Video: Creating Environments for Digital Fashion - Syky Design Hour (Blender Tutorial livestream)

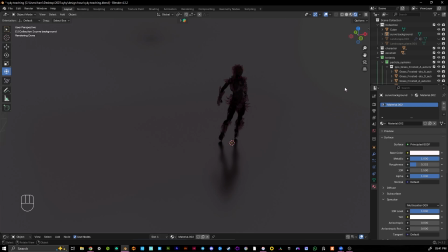2236s
It's like what the industry is doing when they're working on VFX. Like, they want to use HDRIs. And there's a place for HDRIs. I don't really use them that much anymore, but I will go over them as well, just in case anyone needs a refresher.
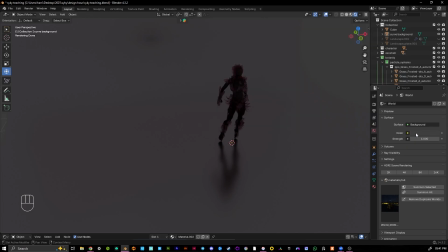2250s
So we can head on over to your world properties. Yeah, this is your background right now that's built into Blender.
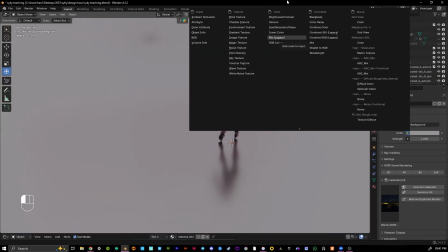2257s
We're going to click on the yellow blob and go to environment texture.
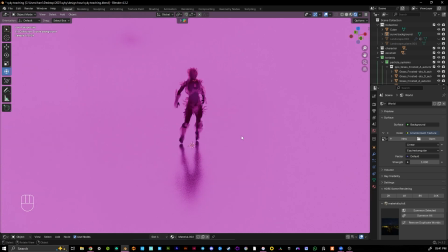2262s
It's going to turn pink. Pink in Blender, if you ever see something that's this gorgeous shade of magenta, it just means you're missing a texture.
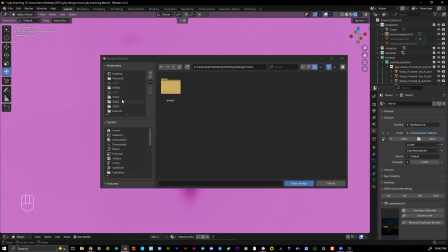2270s
So yeah, our environment has no texture. We're going to go open, and I have a bunch of HDRIs that I keep in a folder.
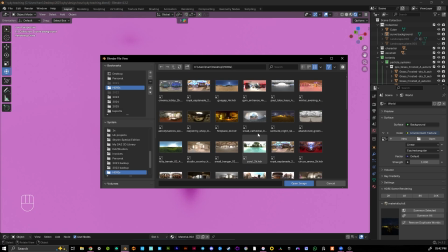2278s
I mostly use them for kind of look dev now, for like if I'm working on a piece and I don't want to do the lighting yet, I just use it for that. You can download them for free. I think I have the tab open here.
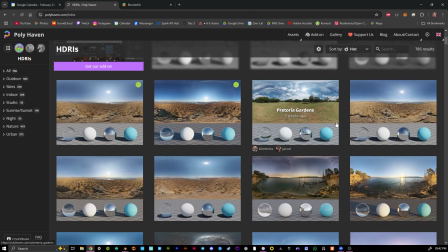2291s
There's the incredible website called HDRI Haven.
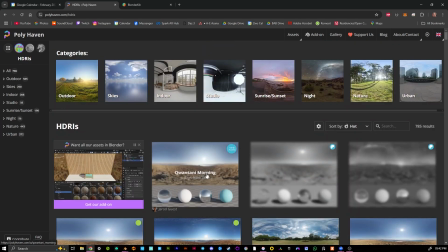2294s
I think they even have a plugin now that you can put it directly into Blender, but I'm old school and I like having them in a folder and just doing it manually.
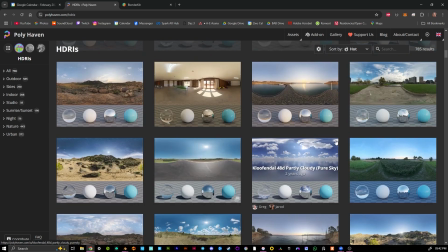2303s
But their sunset ones are really beautiful. They have indoor ones, outdoor ones. If anyone doesn't know about HDRI Haven, you need to.
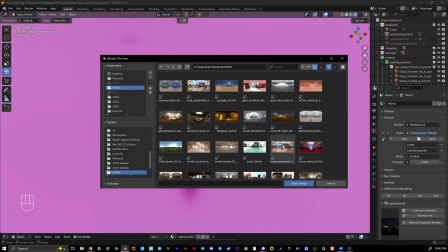2311s
Yeah, and I find for me, I kind of like the indoor ones. I think the outdoor ones, for instance, like this one, you'd think, oh, it's going to be really nice.
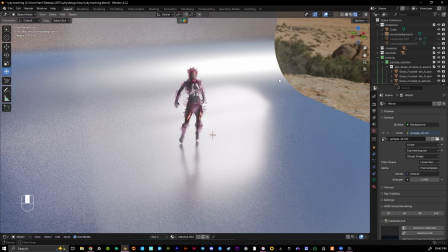2320s
It's going to be all like outdoorsy, but the reflections you get are just really plain.
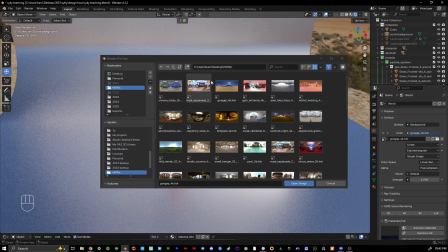2327s
You just see the sky. So I like to make sure that when I'm choosing HDRIs, I pick ones that have a lot of interesting
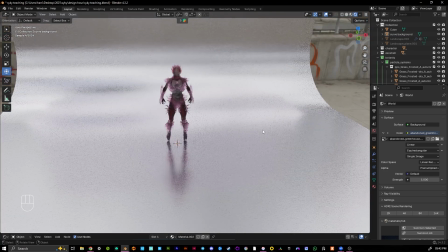2335s
stuff going on at the top of the image. So this one now we see because we have all of these
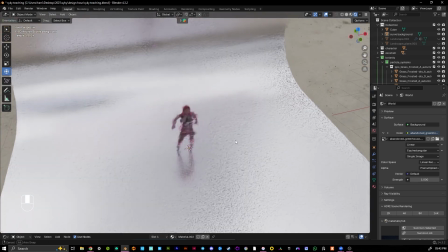2344s
bits of building at the top, we then get to see that reflected in the background.
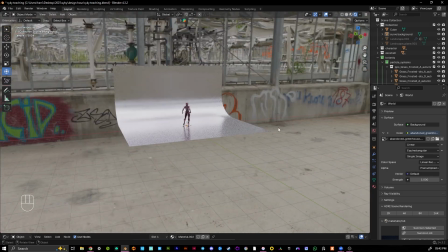2350s
And something else, I see a lot of people rendering pieces where you can still see the HDRI. This is, for me, like a big no-no. It's kind of something that people automatically can tell it looks off.
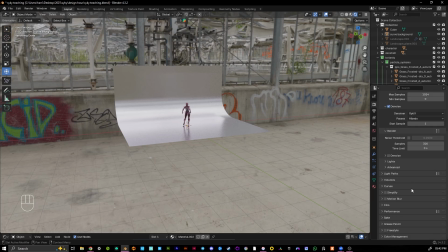2364s
And to hide it, all you have to do is head over here to your render properties, scroll down to film, and hit transparent. And now we're going to hide the HDRI from the view. It's still there, it's still lighting up the scene, but we don't see it, which is good.
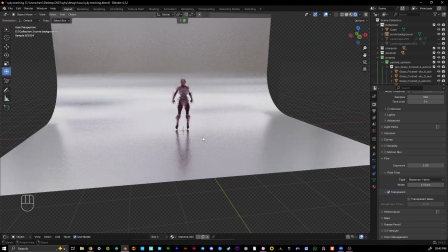2381s
No one wants to see your HDRI. Sorry. Yeah, and you can also
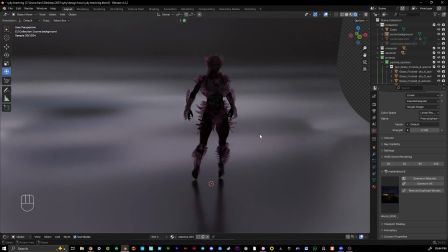2389s
drop your HDRI to like a 0.1 strength just to provide a bit of lighting that's overall the entire scene, but not like the focal lighting. So it's kind of giving a bit to the background, a bit of ambient lighting with interest. It's not just a plain ambient occlusion across the whole thing.
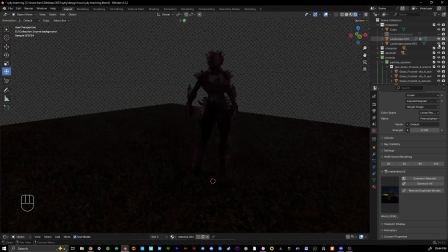2406s
And if you're doing hyper-realistic stuff, let's say let's bring back our background, let's add in a sun.
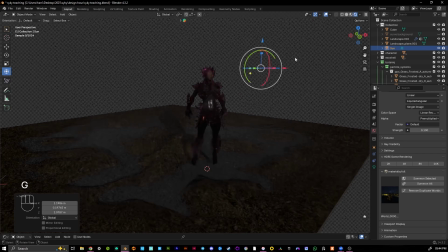2417s
The sunlight, I have a bit of a love-hate relationship with the sun lamp in Blender. I struggle to make it look good, and maybe that's my skill issue,
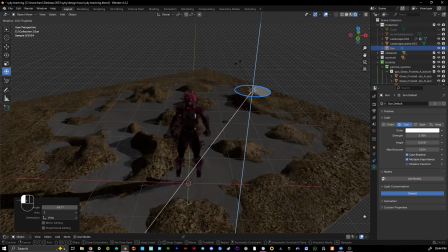2428s
but I've only ever used it when I'm doing like architectural things that have to look realistic.
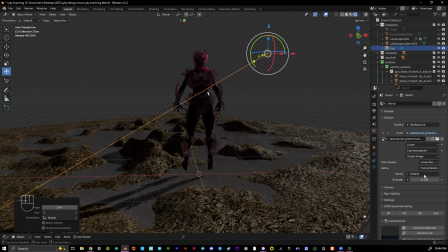2436s
Like we can have a sun, a bit of HDRI, make sure the sun kind of matches up with HDRI,
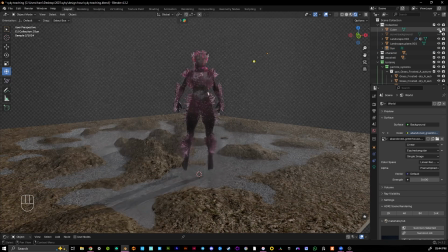2442s
sun strength, and we can get like a nice, yeah, realistic, I guess, looking lighting. But for me, I kind of wonder why make something that looks like the real world. Okay, the character doesn't, but why recreate the real world when we can do something that's a bit more interesting?
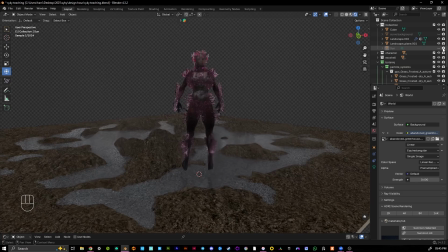2461s
And yeah, so I'm gonna go ahead and hide it. I don't want it.
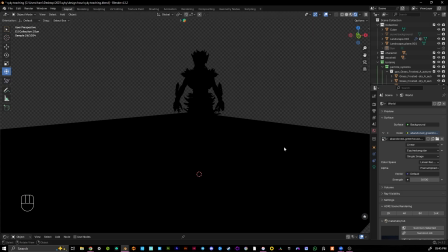2466s
And I'm actually gonna completely delete my HDRI, or just turn the strength down to 0 and show you my favorite lighting setup. I love a kind of classic portrait setup.